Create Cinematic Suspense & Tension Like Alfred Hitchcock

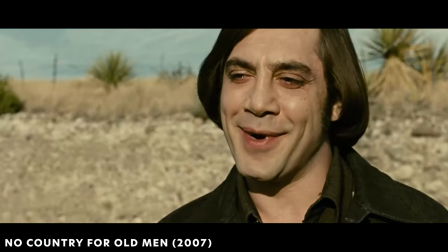(4:18)
Much like in Hitchcock's work, it's not the creatures themselves that create the fear, but the dread of their arrival.
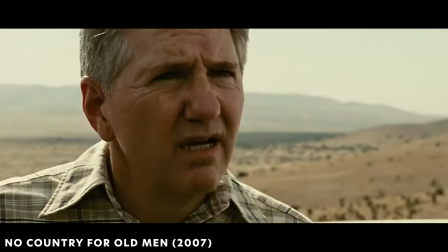(4:26)
In No Country for Old Men, tension comes from the quiet menace of Anton.
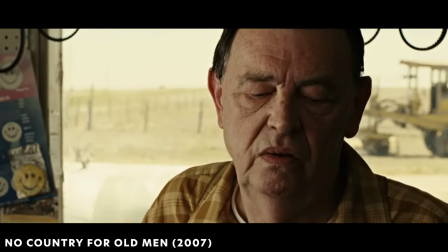(4:31)
His calm demeanor contrasts with the audience's knowledge of his prior acts of ultra-violence,
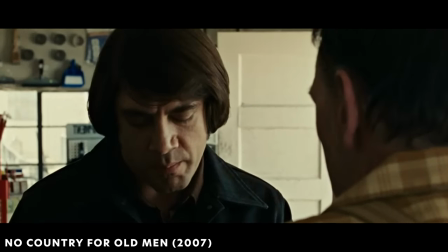(4:37)
creating a ticking time bomb of a different kind.
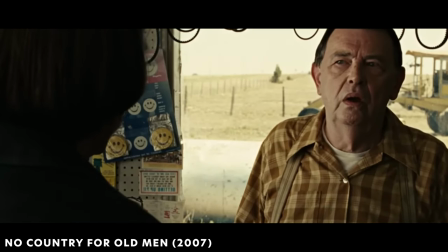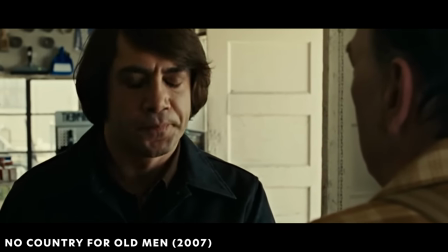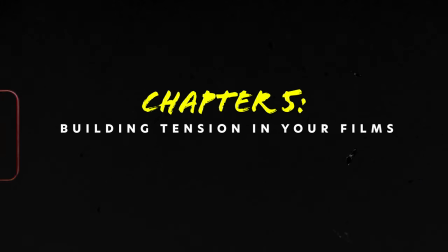(4:55)
Whether you're working on a blockbuster or a no-budget film, you can harness Hitchcock's lessons to build tension in your own work.
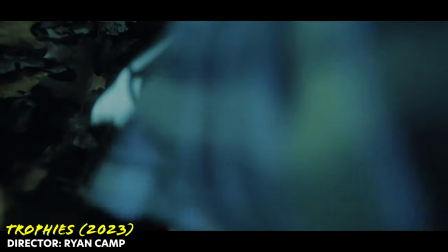(5:04)
Remember, tension isn't about what's happening, it's about what might happen.
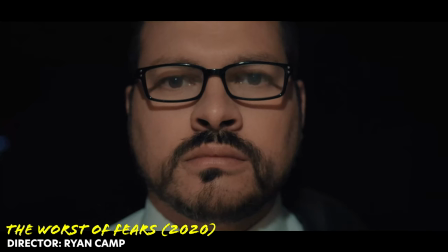(5:09)
Use your camera to reveal or hide critical information. Let the silence speak louder than words.
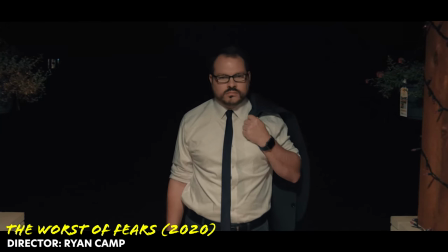(5:17)
And always keep the audience one step ahead of your characters. Always make the audience suffer as much as possible. Alfred Hitchcock In the end, tension is about control.
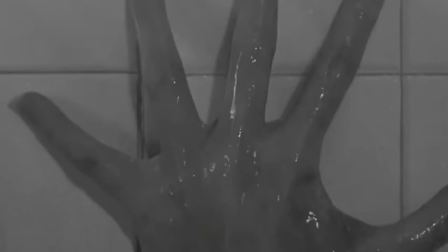(5:31)
And as Hitchcock proved time and time again, the more we wait, the sweeter the release.
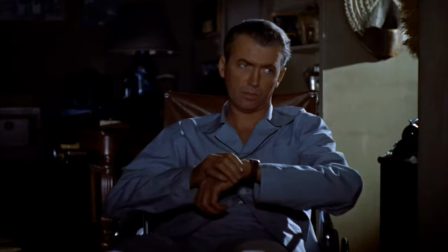(5:39)
I hope you've enjoyed this breakdown of creating tension in films the Hitchcock way.
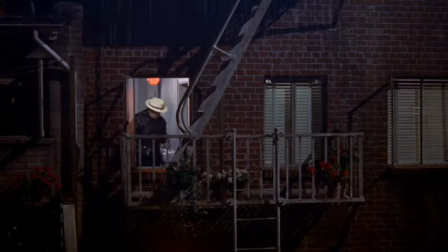(5:44)
Now, go make your audience squirm. Hey guys, Ryan here.
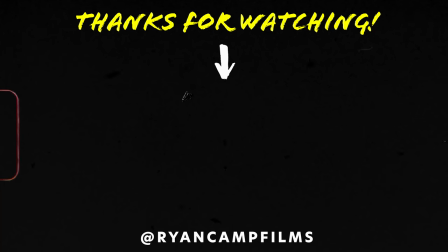(5:50)
Before we go, if you want to dig even deeper into building tension and suspense in your films, I have a more in-depth video that you can watch right here. Thanks for watching, and I'll see you on the next video. Bye-bye.